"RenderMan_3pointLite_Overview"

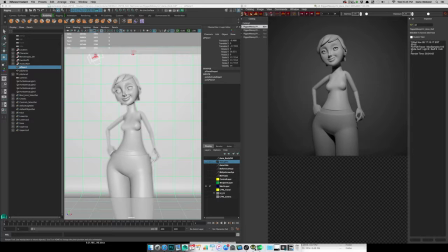1s
Okay, so this will be kind of a condensed version of what I imagine later on will be a longer series of tutorials introducing students to the use of RenderMan and also the basics of three-point lighting in CGI.
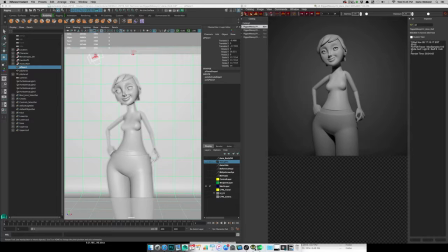20s
So I'm using a character designed, modeled, rigged by one of my grad students, Ellie Nico. And I wanted to create a few tutorials for her to get her introduced to RenderMan as well as a couple of my other students.
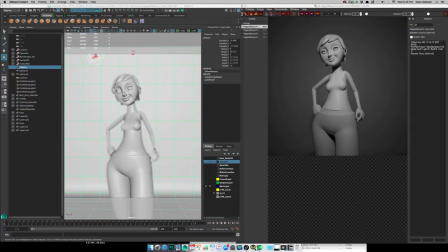39s
We've used Mental Ray for a long time in our computer lab, but we're now moving over to RenderMan. So we'll cover that. So, but just before I get started, I want to basically start at the end, right?
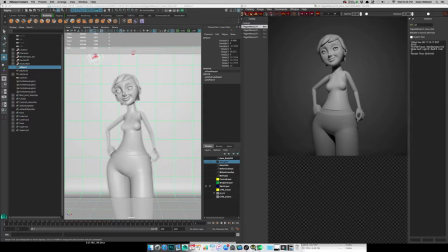53s
So I've already set up my scene. I've got some RenderMan lights in here, and I've done 3 different renders. Or 4 different renders, and in each one of these I've turned the lights, one light on and off.
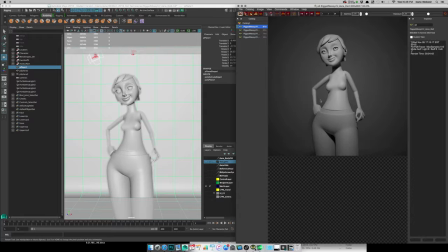65s
So if you're curious, go ahead and just do a Google search for 3-point lighting. You will see hundreds of pages. It's kind of a standard default used when doing portraiture or
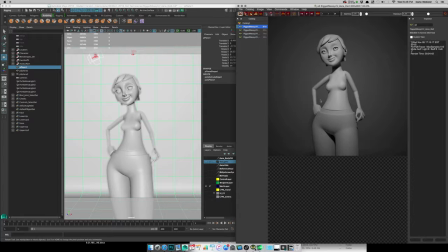83s
lighting for, say, a news report or an interview or something like that. The basic idea is that you would have a key light to light the scene. Okay, so this is this render here, right? So this pose is not going to change in between.
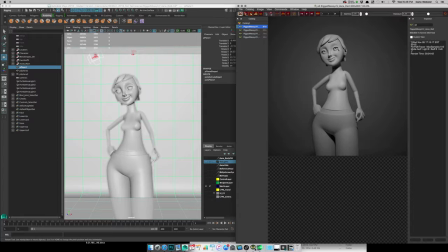99s
So it's just a main light on the subject. Usually it kind of up above at what people would call a 45 and a 45. This one actually is more of a direct approach, straight down.
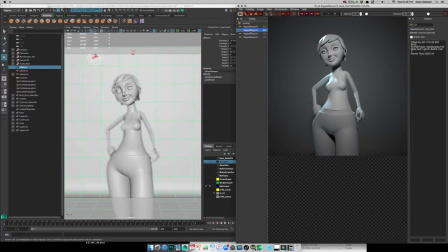113s
And then the second light that you might have is a rim light, or a light basically from the back. It helps separate the object or the model, sculpture,
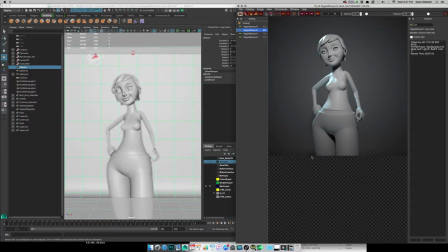127s
character, whatever it might be that you're photographing, whether that's real photography or synthetic photography. Will separate that from the background, right? So I have another light. You can kind of see it here in the editor view. It has the little barn doors and it's a square area light.
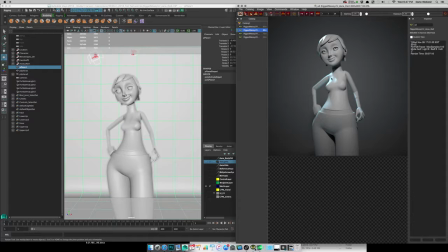147s
So I can place that in here, and this is doing a nice job of highlighting the character in these little areas. And then the third light that you might see in this scenario is a fill light. I think in this scenario I'm doing something almost key light, fill light.
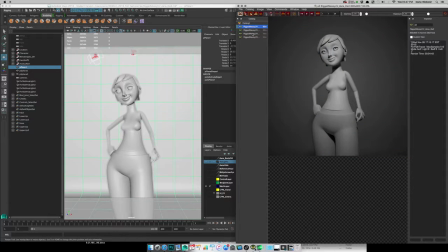164s
I think you could argue like which one of these between this and this is your key and fill light. But I set up this main one to light everything here. I have that rim light, that backlight,
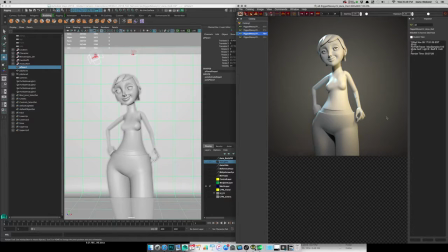177s
and then I have a large area light off to the side, and I made it the shape of it, and we'll go into the preview here in a second and look at what the setup looks like. And I also changed the color of it, so I'm getting kind of a warm cast to it.
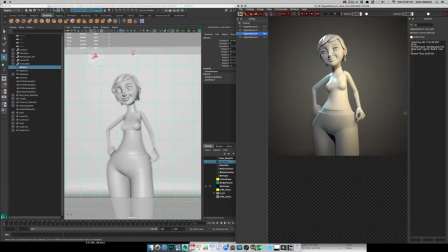194s
Almost treated this as not so much just a light itself, but maybe it was, it's like a large panel of light coming from another room. It's more environmental, I guess, than focused. Right? So the idea with the fill light is to fill in all the dark areas.
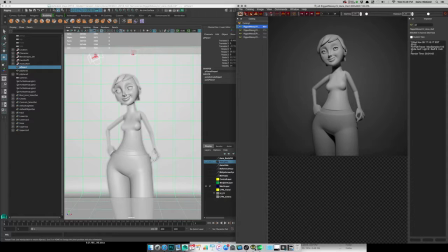211s
So you can see here a lot of darks down here on these shadows, and we want to get a little more detail down into that area.
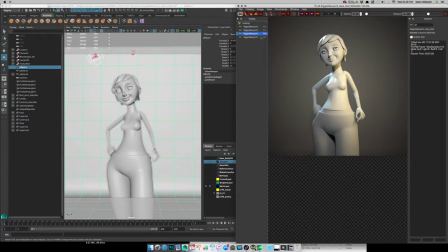219s
So you can see I have this fill light is doing that for me. Right? And then the third, it's just kind of a background light. So I think when you're doing a setup here, I have a ramp that I just built, right? So it's just a floor that transitions into like a photo backdrop.
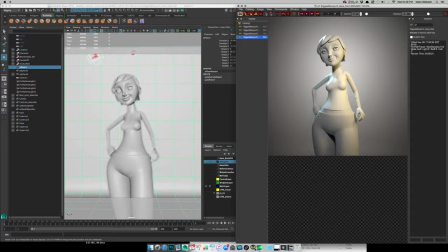237s
So this last render here is the light itself is just lighting the background, okay?